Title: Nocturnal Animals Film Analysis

Based on the novel by Austen Wright, the film Nocturnal Animals was directed by Tom Ford. The premise of the story is that a wealthy art gallery owner named Susan, who is played by Amy Adams, receives a novel manuscript in the mail from her ex-husband Edward, who was played by Jake Gyllenhaal.
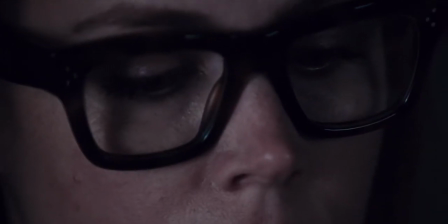This film visually shows a story within a story, the manuscript within Susan's reality.
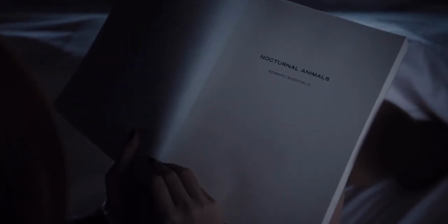This scene is where the two spheres begin to blend.
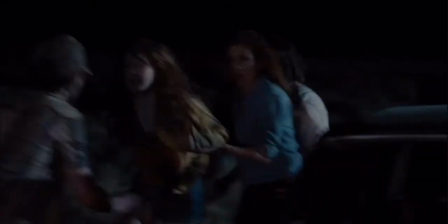Before this scene, Tony, who is the main character in the manuscript, and also played by Jake Gyllenhaal, was separated from his family the night before.
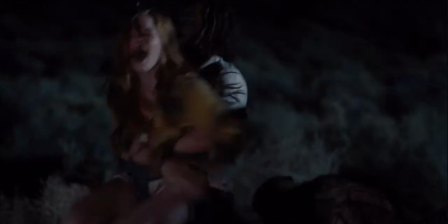His wife and daughter were taken by a few Texan road rebels.
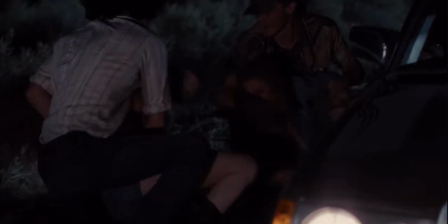Tony was also taken and dropped off in the desert, where he hid from the men until sunrise and found his way to the sheriff's office.
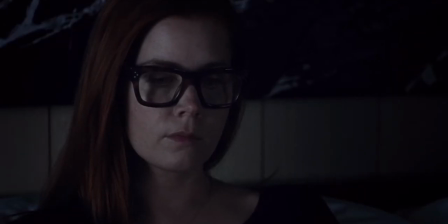Susan, in reality, is reading from the manuscript. The scene begins with Tony and the sheriff driving to where Tony believes he was dropped off the night before.
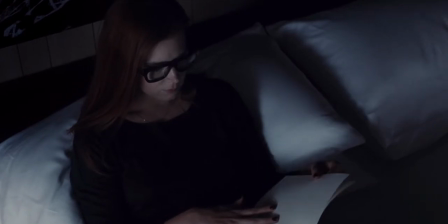Tom Ford utilizes a series of quick,
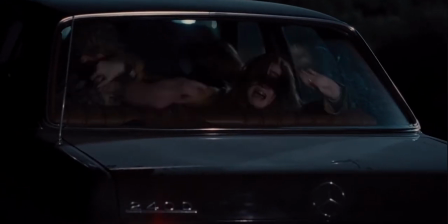individual close-up shots paired with color techniques and one music track to make the viewer invested in the melancholy,
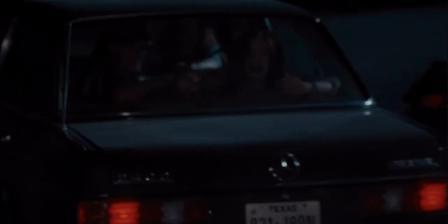grief, and tragedy of the manuscript.
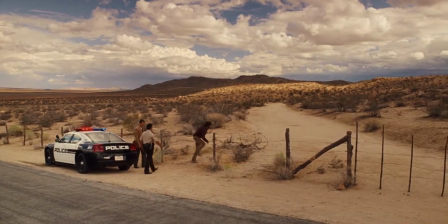I came up right here because I walked along that arroyo over there.
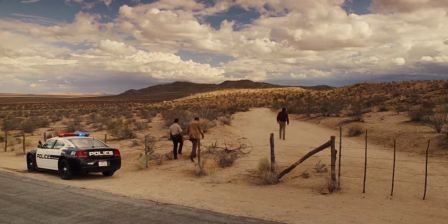Yeah, this is part of the old Valdez place. The old cat.
This extreme long shot acts as an establishing shot, telling the viewers that the manuscript takes place in a vast, barren desert. I also want you to pay attention to the music as you watch the scene. Tom Ford uses one continuous instrumental piece that sets a somber but oddly calming mood.
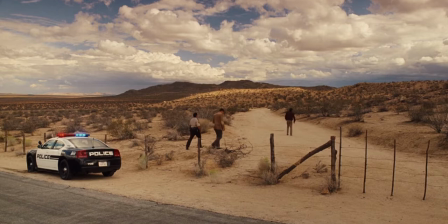This background music links the two separate spheres of the manuscript and reality into one.
Cattle station down that way a bit next to where they burn their garbage. This road leads to it.
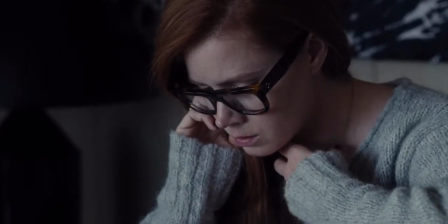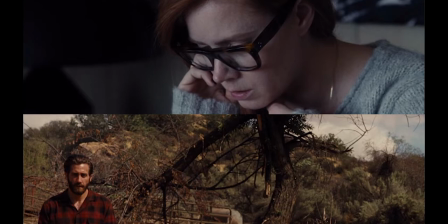Tom Ford uses many cinematic techniques to portray the differences and similarities between the two realities. These differences and similarities draw the viewer in and create a bond between the audience and the characters. The first thing I want to highlight is his use of color editing.
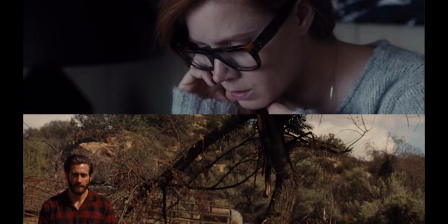Natural lighting is used for all the shots in this scene, along with analogous color schemes, both of which create a cohesive feeling for the scene. But disrupting that feeling is the contrasting color schemes for each story. The purpose of analogous color schemes is to create an overall tone and feeling of ease in the scene.
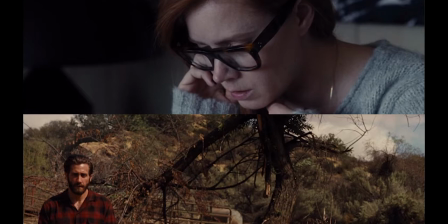The manuscript is portrayed in warm tones, a more golden lighting. This creates a feeling of fake reality. In contrast, the shots of Susan simultaneously reading the manuscript are all cool tones, with an emphasis on blue.
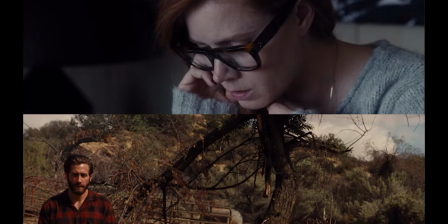It creates a feeling of loneliness and sadness, and emphasizes Susan's blue eyes, which tell a lot about how she is feeling while she is reading the manuscript.
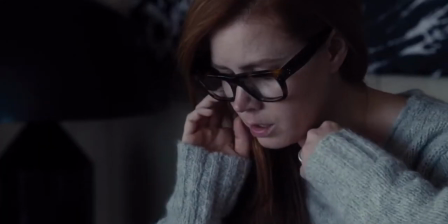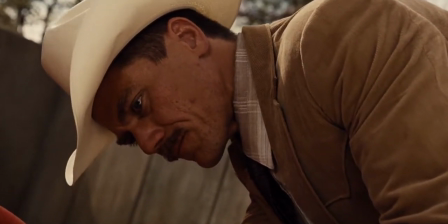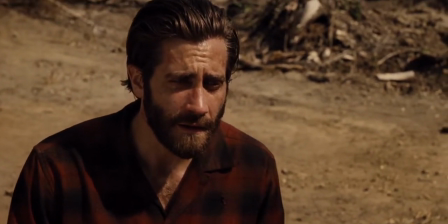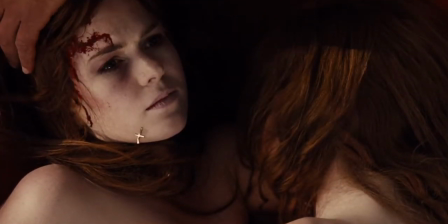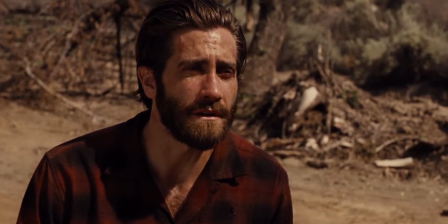Sure, you're all right.